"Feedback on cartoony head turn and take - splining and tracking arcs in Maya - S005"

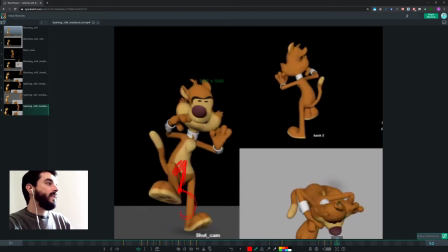And then I would probably expect the foot to be accelerated in that direction, and meaning that the tip will stay behind.
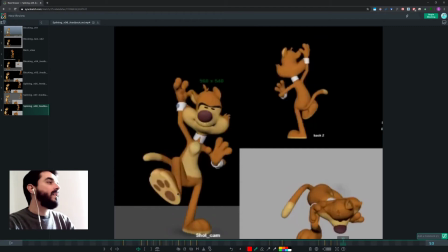Something like this, I suppose, and this, I guess this will be the middle line. And then I will go up there with the knee, and the heel, which was going up, could probably now, you could do something like this, I suppose. Could probably start going up, and then and drag
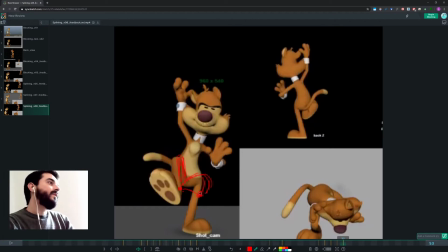the foot along.
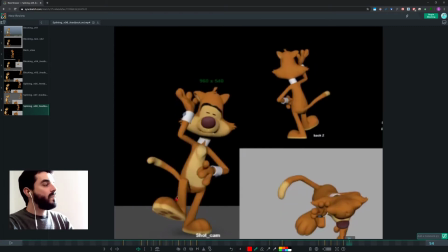And then as it starts going down, go down a bit wider as a motion.
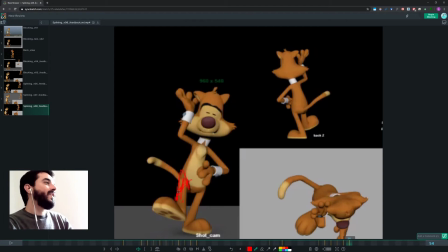And the foot will be, you can have the foot still oriented that way.
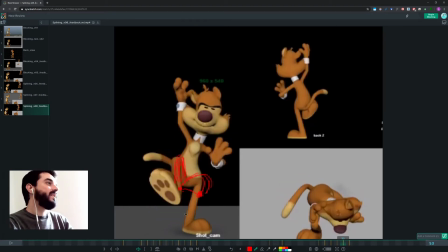Even you can even break the knee, sorry. And then as you touch the floor,
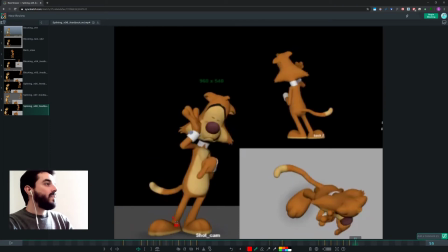you touch the, again,
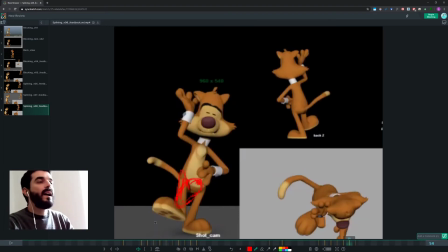as I said in the previous feedback, avoid contact poses where you go from full up to full contact and there's just one frame and there's no flopping of the foot.
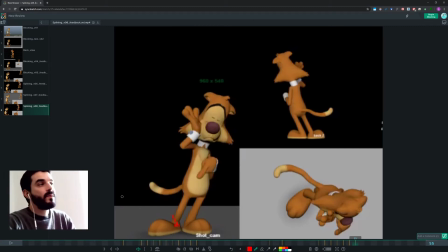I mean, yeah, in some cases you can probably do that, but for this kind of animation, the contact pose looks a lot better if the heel is on the floor and the tip is flying. So in here I would just put the foot there.
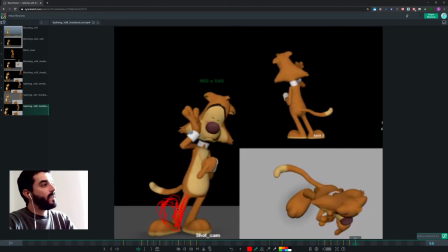I think I can even exaggerate the foot a lot more in there, and I can just put it almost vertical there. And then in 2 frames
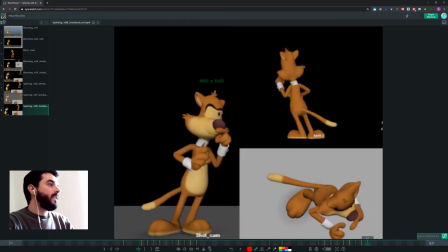I can flop it down.
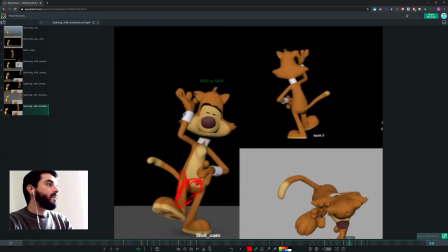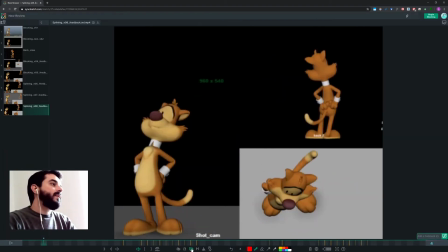And I think that would be a lot softer as a motion
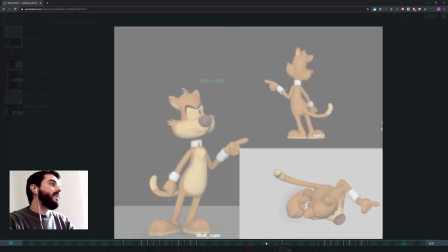than the motion you have right now. I think it could even take a bit longer in terms of, you see that now the foot is actually tracking an arc,
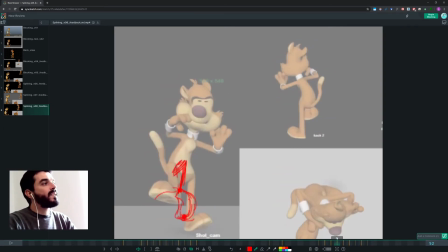and it's a lot nicer, and you give the audience time to see how the foot changes shapes.
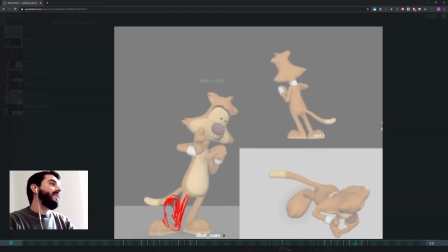It's just, I don't know, I just think it works better, but again, you decide. I'm just telling you that that motion is a bit strange.
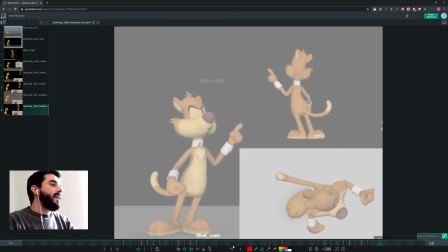So then let's see what's next.
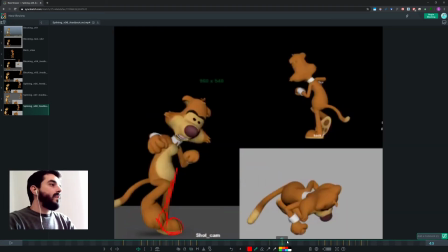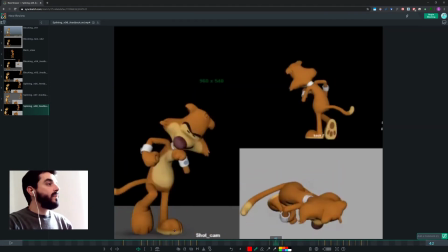So the left foot, as I said earlier on, I think you would need a clear kickoff
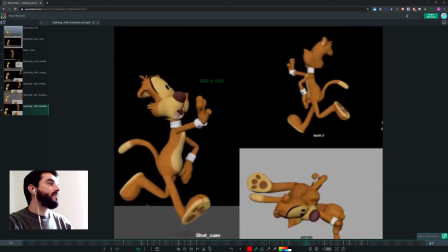before you leave the floor. And I'm not convinced about the arc.
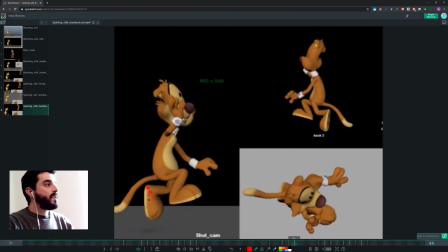If this is the heel, since they suggest we're going that way, but then we're going that way, so your arc is this one.
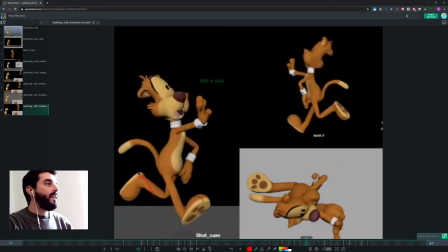And then it's this one.
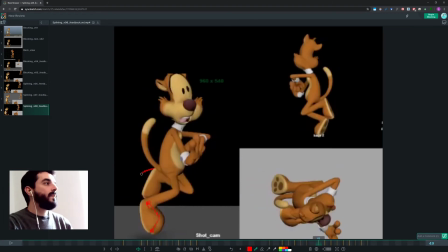But only for 2 frames, because after that you're going down that way.
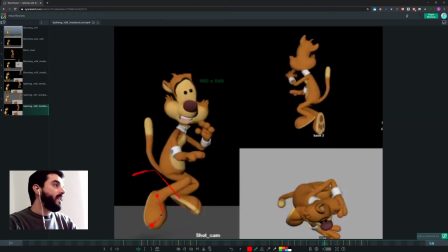So this is your arc there. I don't know, I guess you could have it, but again, I mean,
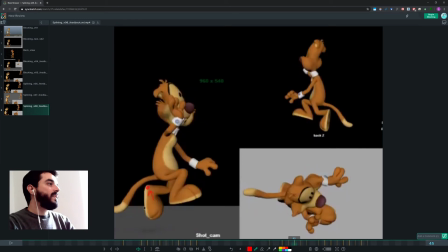it seems to me that you would be better off opting for a lower arc there.
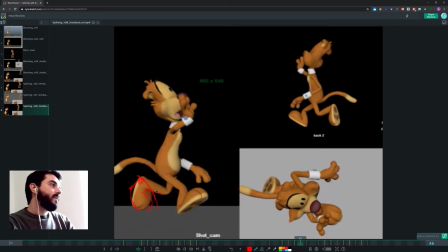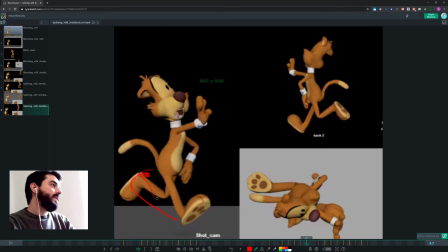And then starting, so something like this, and then starting moving up.
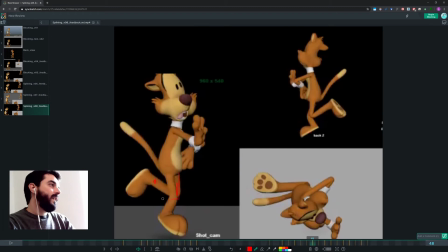And then start to come down again. So that means the knee will be a bit.
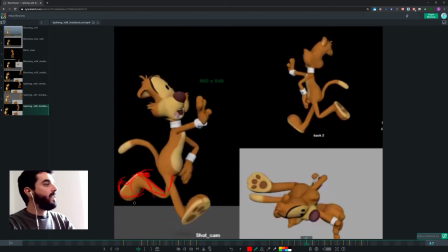And you really want to
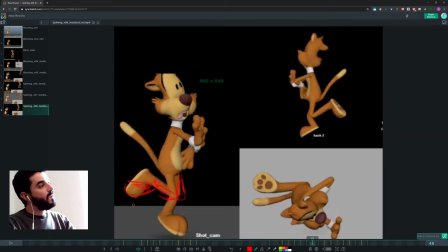add some overlap to that foot as it comes down.
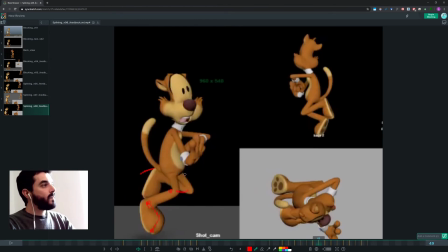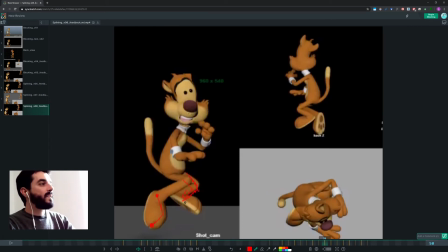And as you go after the passing pose in there, that definitely needs to be bent. Now I'm exaggerating this thing. I'm making some sort of peanut shape there, but just to show you what I mean.
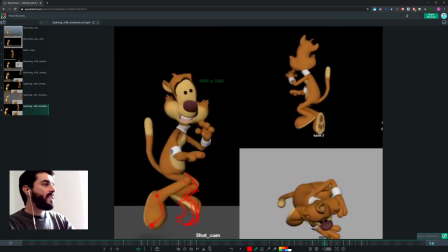And then that means that when you go into the contact, which by the way I don't understand why you're pushing all the way to the right and then coming back on the left for the heel there.
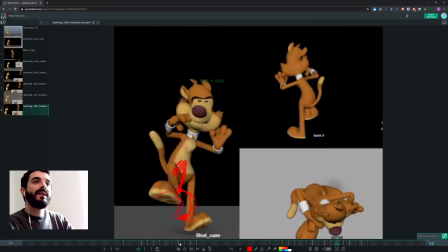You see, you're pushing the contact to the right, but then you landing on the left. That doesn't quite make sense to me.
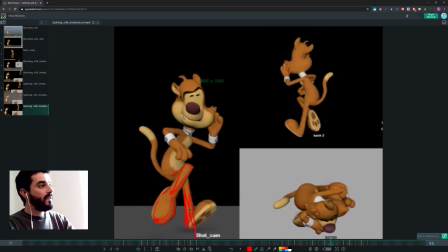I think you would either push a bit more on the left, stay a bit more on the left in here, or land a bit more to the right in there. So I was saying, in here, you would probably land with the foot still bent this way.
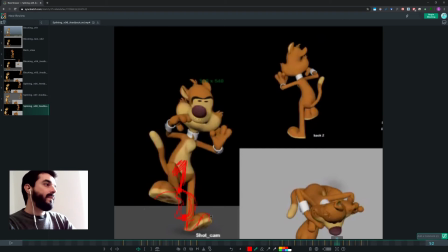And as you land, this is actually working quite nicely, I think. You flop the tip the other way.
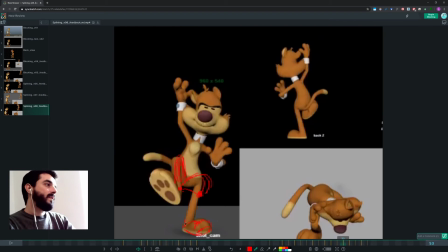So that means there will be maybe one more frame in which the tip is still up, and then we go flat.
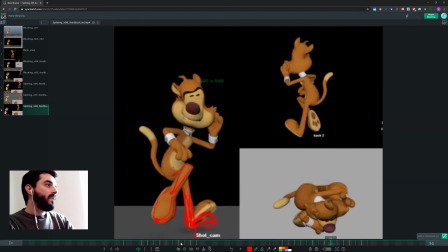And you see how it makes a lot more sense.
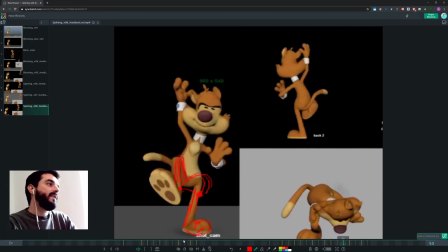It's just more natural. I mean, it's just more in line, I think, with the animation you're trying to do.
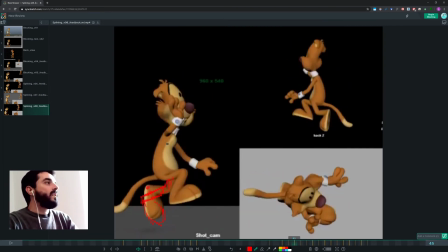Now let's have a look at the arms. I think the arcs of the arms are still confused, and this guy, I mean,
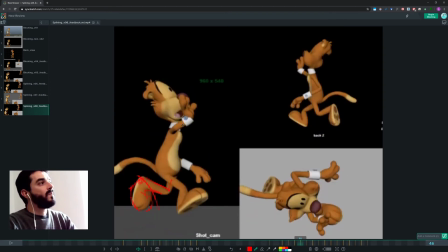as far as we perceive it, this guy is moving forward for 2 or 3 frames, and then once it's done, it goes vertically down. Look at that.
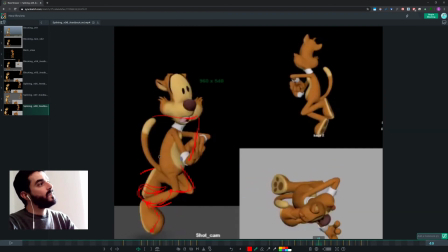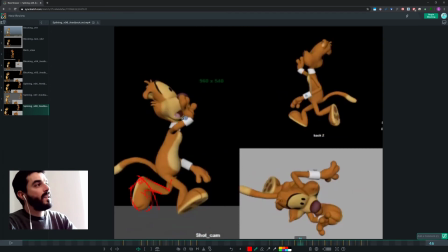So again, you need to track your arcs better and track this point to understand what goes on.
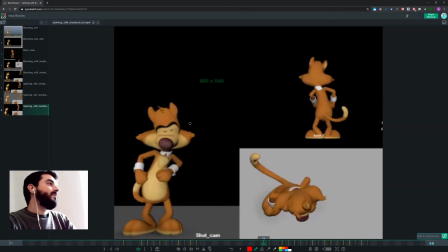So my suggestion here is I'm not quite sure that you want both fists to move at the same time. That looks like you had to keep posing. You just let Maya interpolate. That doesn't look good. So, I mean, and also you're crossing through the body with the left arm, just like that.
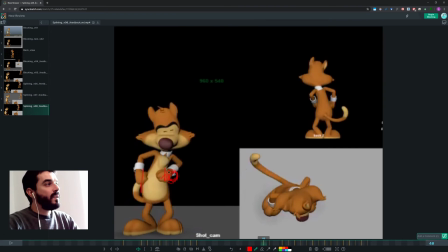I think it would be more reasonable if the left fist were a bit more outside, so that, I mean, you still have to go in front of the body. You still need to sort of go outside first, and that would also give you a different motion, because this guy would be going outside that way,
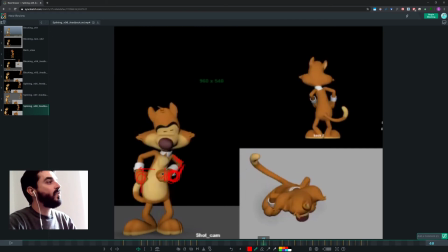that guy would go outside that way, and they wouldn't be tweening together in the same direction to the left of the screen. Which probably means that your arc would be
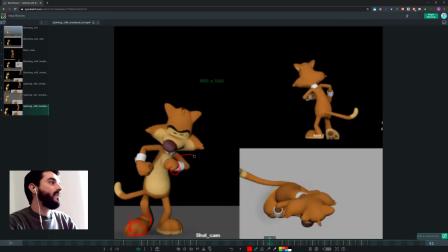coming this way, probably doing a tight turn, something like this. that way.
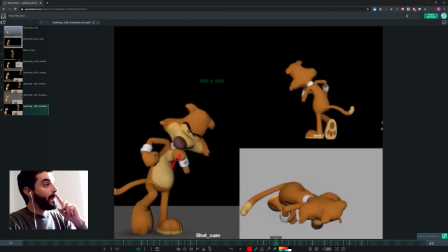And in here, if you look at your arc, you're going that way, right? I mean, so it seems. So I would expect the next frame to be somewhere over here. I mean, it could be higher or it could be somewhere over here, but it's down here. So now you're telling me to believe that this is the arc, and then it goes that way.
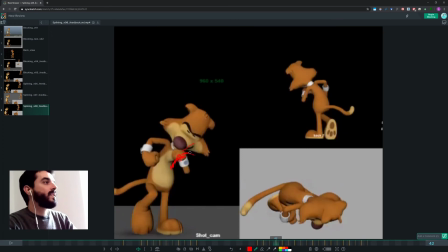So it's a bit strange. I would expect this pose to be a bit higher.
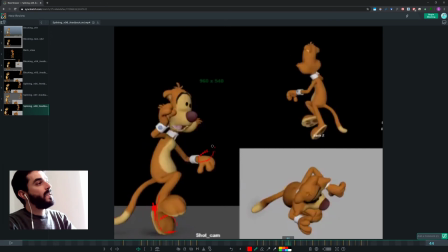And then if you're going that far down, perhaps the top of the hand, the bottom of the hand should be visible here.
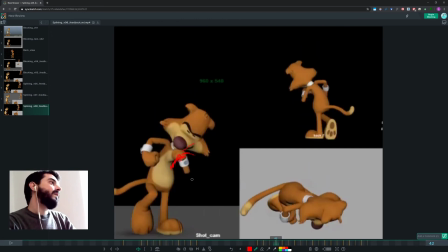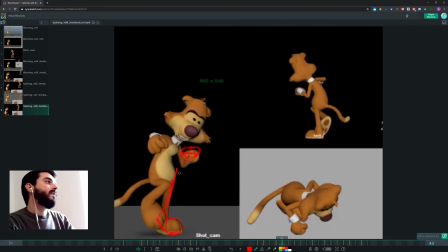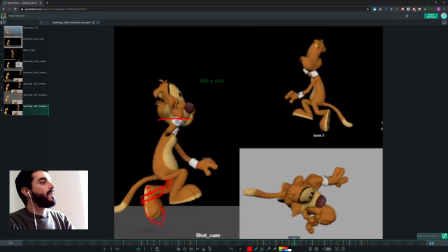And this kind of rotation I don't quite understand.